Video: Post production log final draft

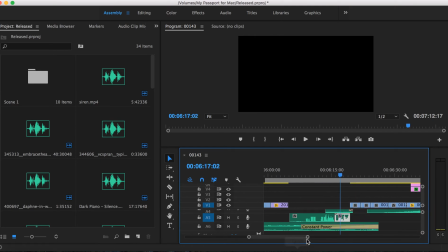And then I downloaded a police siren sound effects so I can play it throughout Louis' dialogue, because the audio of the 999 sound effect had a little siren playing throughout. So I added this in so it sounds consistent.
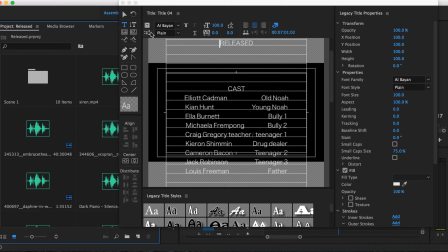So for the credits, I added a legacy title and clicked on roll, so the text will move up the screen.
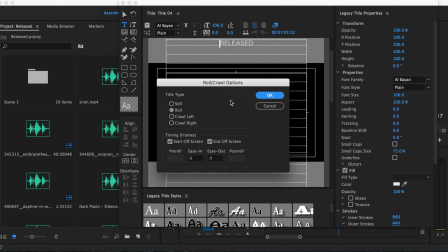Then ticked start off screen and end off screen,
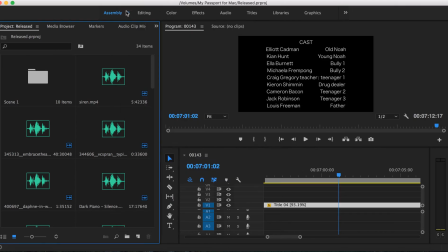so the text suddenly doesn't just pop off on or off the screen when the duration ends. Then I added dark piano music throughout the credits and timed it so when the music starts, the text pops up, which I felt made it a bit more interesting to watch.
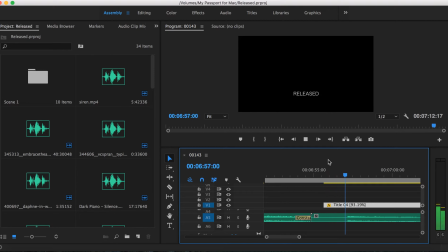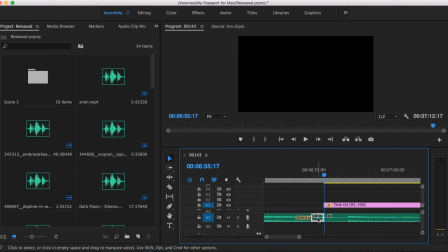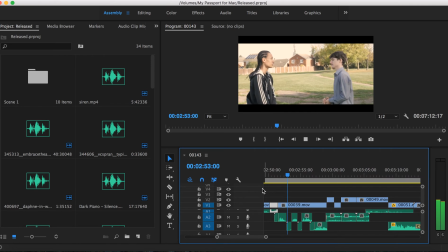Here I recorded some of the dialogue for Noah and the drug dealer's conversation because we could hear people talking and play in the shot originally. So then I placed this audio over
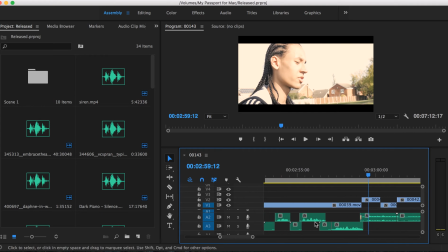with this clip, and then I had to cut it up so the audio matched the way they spoke. And then the areas where there was no audio, I did just some ambience, so it didn't sound like there was audio.
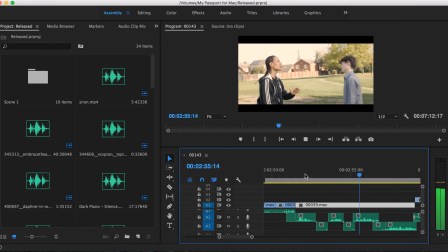Then it just went silence and then back to audio. Just added some ambience so it feels a bit more realistic.
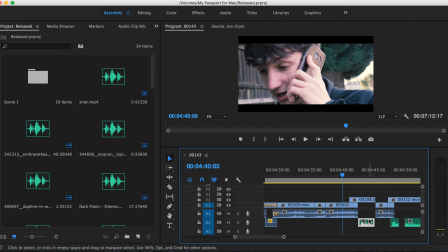Then once again I recorded sound for some of Kieran's dialogue because on the day it was too
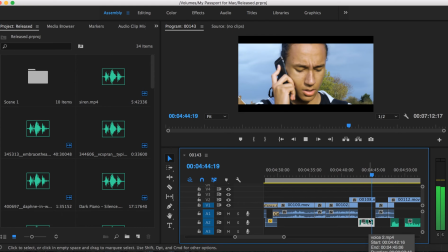windy, so I placed this audio over the video and matched it up so it looked like he was actually saying it.
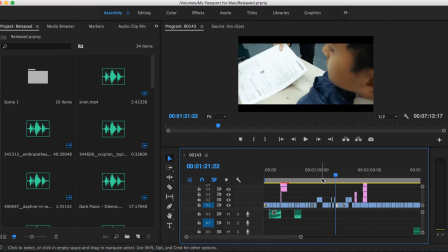Here I did the Harlem Shuffle instrumental as he's doing all his like drug deals with all these different people.
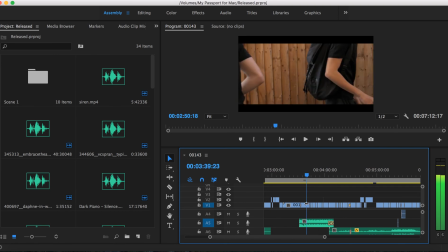And I did this because it was like more upbeat and it suggests that this is like a turning point for Noah and how he's now making money. I started the music as he shuts the top of his bed because I felt like it seems like a new starting point of his life.
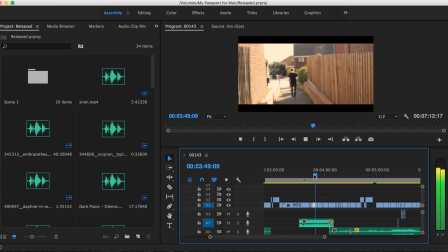So even though it's upbeat, the audience might not condone what he's doing, but it shows that like he is moving forward.
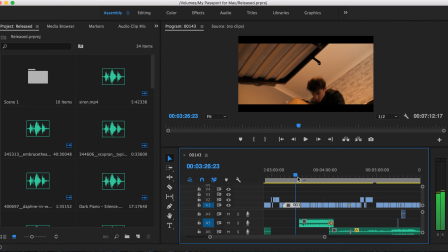He feels that he's moving forward.
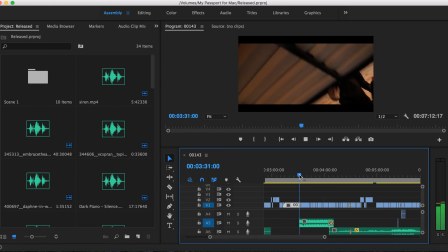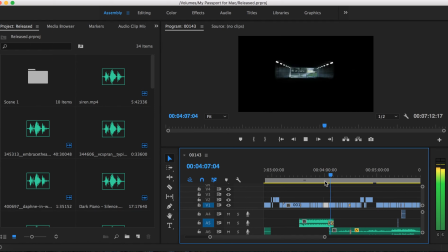Then I had it slowly fade out as we get to the alleyways things. It makes so there's not such a drastic change because then the music starts and it gets a bit more eerie. But I like the change.
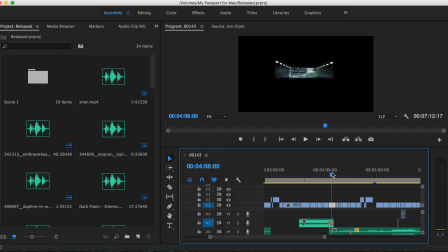I like that it plays through, it's still upbeat, and then it slowly changes, so make it feel a bit more menacing and letting the audience know that something is wrong.
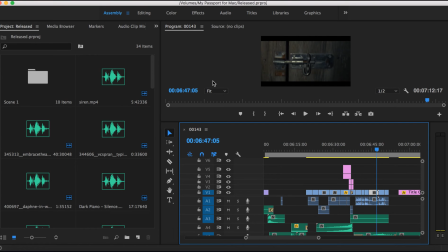So the audience noticed a shot where the door was meant to be locked, but was actually open.
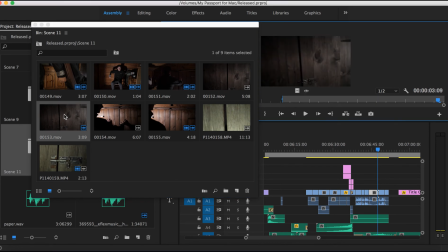So I went out and refilmed this shot, and then slotted it in where the old one was.
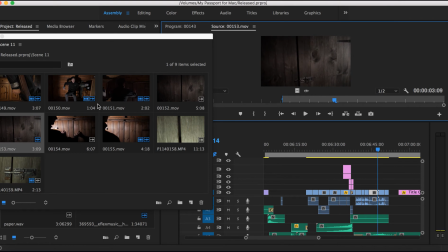But I made this shot slightly longer because the clip before made the clip before a bit shorter because we saw Elliot accidentally open the door, and so I done this to maintain continuity, and it looks like the door is closed throughout.